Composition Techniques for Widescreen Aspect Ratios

So this self-repeating ratio shows up over and over again in geometry and in nature,
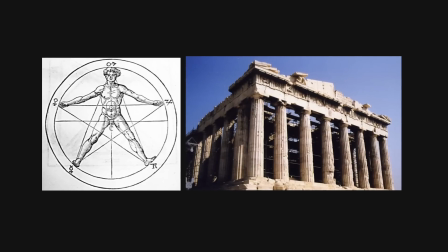and is considered by the ancients to not only be aesthetically pleasing, but spiritually important. So how do we apply the golden ratio to our image? Well, often a shape called the Fibonacci spiral is overlaid on the image. Now, since the golden ratio is
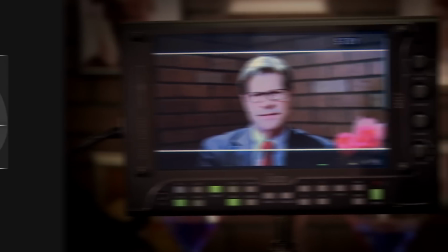1.618, which doesn't match up with any aspect ratio, we can let the top and the bottom of that spiral fall off the screen.
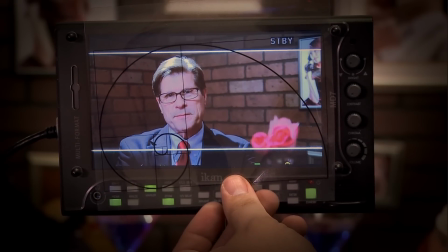Now, by placing our subject on those lines, we can create a traditionally pleasing shot.
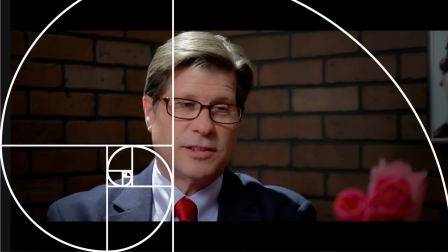But let's get real here. No one is expecting you to get out a compass and draw spirals on your monitor,
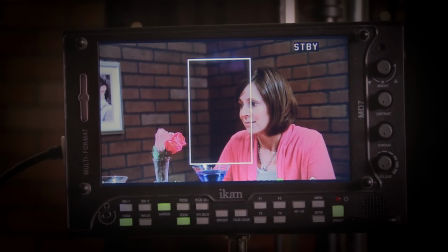though you can use the ikan MD7's custom markers to set lines where that golden ratio line would be. But a much more practical approach is the rule of thirds.
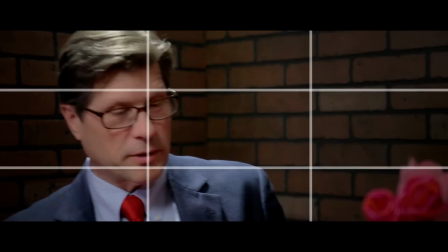Imagine dividing the screen into 3 parts, both horizontally and vertically.
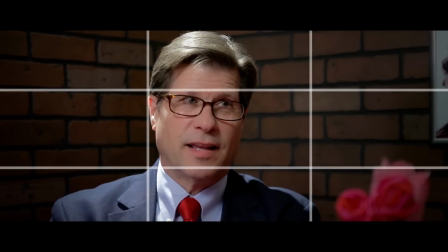Now position your subject on one of the third lines, and then just adjust the shot to something that you find appealing.
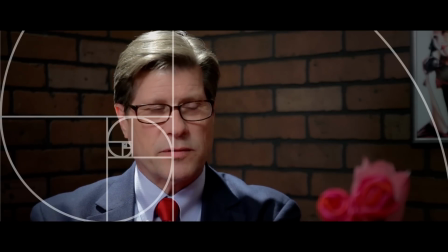Now this will actually get you pretty close to where that golden ratio would be. Again, no one is going to get out a ruler and measure your composition to see if you're exactly on the golden ratio or the third line. Just get it where you like it. After all, we're making movies for human beings to watch, not robots. Now, speaking of human beings, let's talk briefly about how to frame up a face.
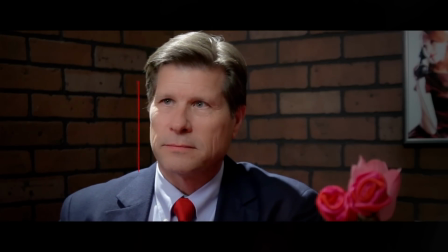If you look at a human head, all the emotional expressions come from right above the eyebrow to right below the chin.
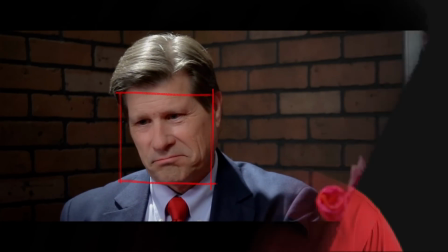I've never seen an actor who does his best work using the top of his head. Just doesn't happen. So when you frame a shot, keep this emotive rectangle of the face and place it inside your thirds as much as possible.
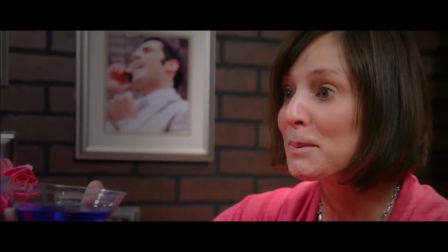And as you get closer for a close-up shot, let the top of the head fall out of frame.
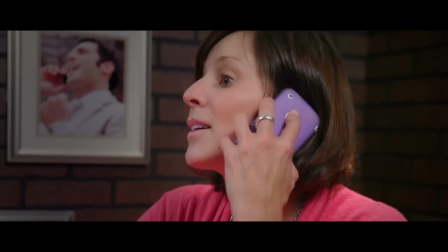After all, it's not nearly as interesting as what's going on between the eyebrows and the chin.
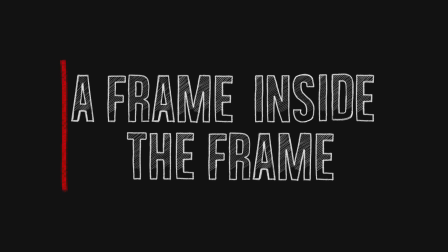Martin Scorsese once famously asked, "How do you frame a close-up in widescreen?" Well, this was a common criticism when widescreen first became popular.
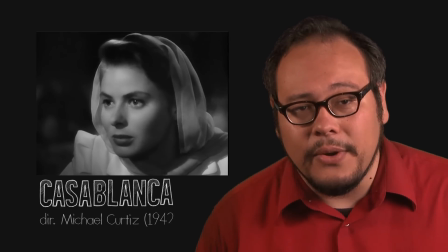The beauty of the 4:3 Academy ratio is how it beautifully fits a human face. 16:9 and 1.85 are still relatively conducive to the close-up, but once you start getting into a 2.35 and above range, there's a lot of wasted screen real estate in a full-face close-up. Now, sometimes you'll want that emptiness, but sometimes you may want to use a technique of crafting your own specialized spaces inside the frame. The traditional word for this is mise en scène, literally placing on stage. By carefully composing your shot with a mix of foreground and background objects, you can create really interesting cinematic compositions. And the most basic example is in shooting a face-to-face, two-person, over-the-shoulder dialogue scene.
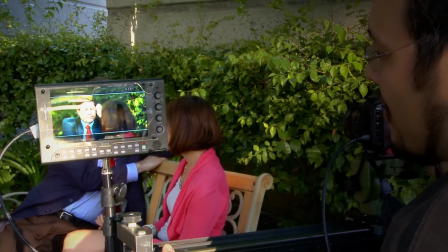Here, we use the back of the other actor's head to reduce the
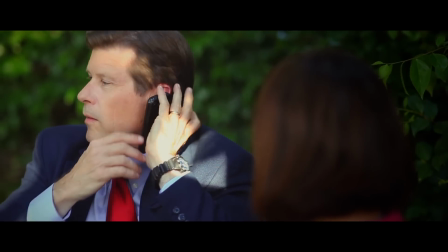size of the space which we're going to use to frame the actor speaking.
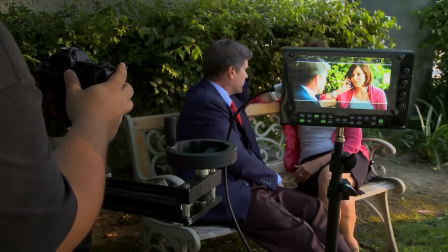Even though we're shooting with a 2.35 aspect ratio,
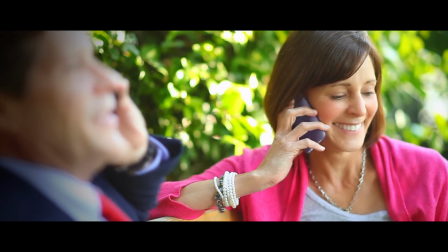the area of interest here is significantly smaller because we've filled up the space with the other actor's head. This technique of including unwanted elements in a shot is sometimes called dirtying up the frame. You can use architectural elements to do the same thing. Here, using walls to create natural borders in the frame.
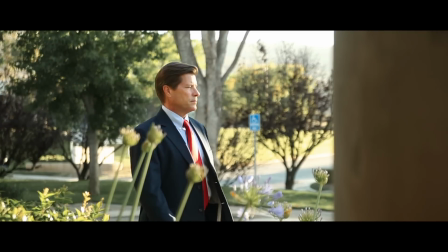In this shot, the pillar is a foreground element.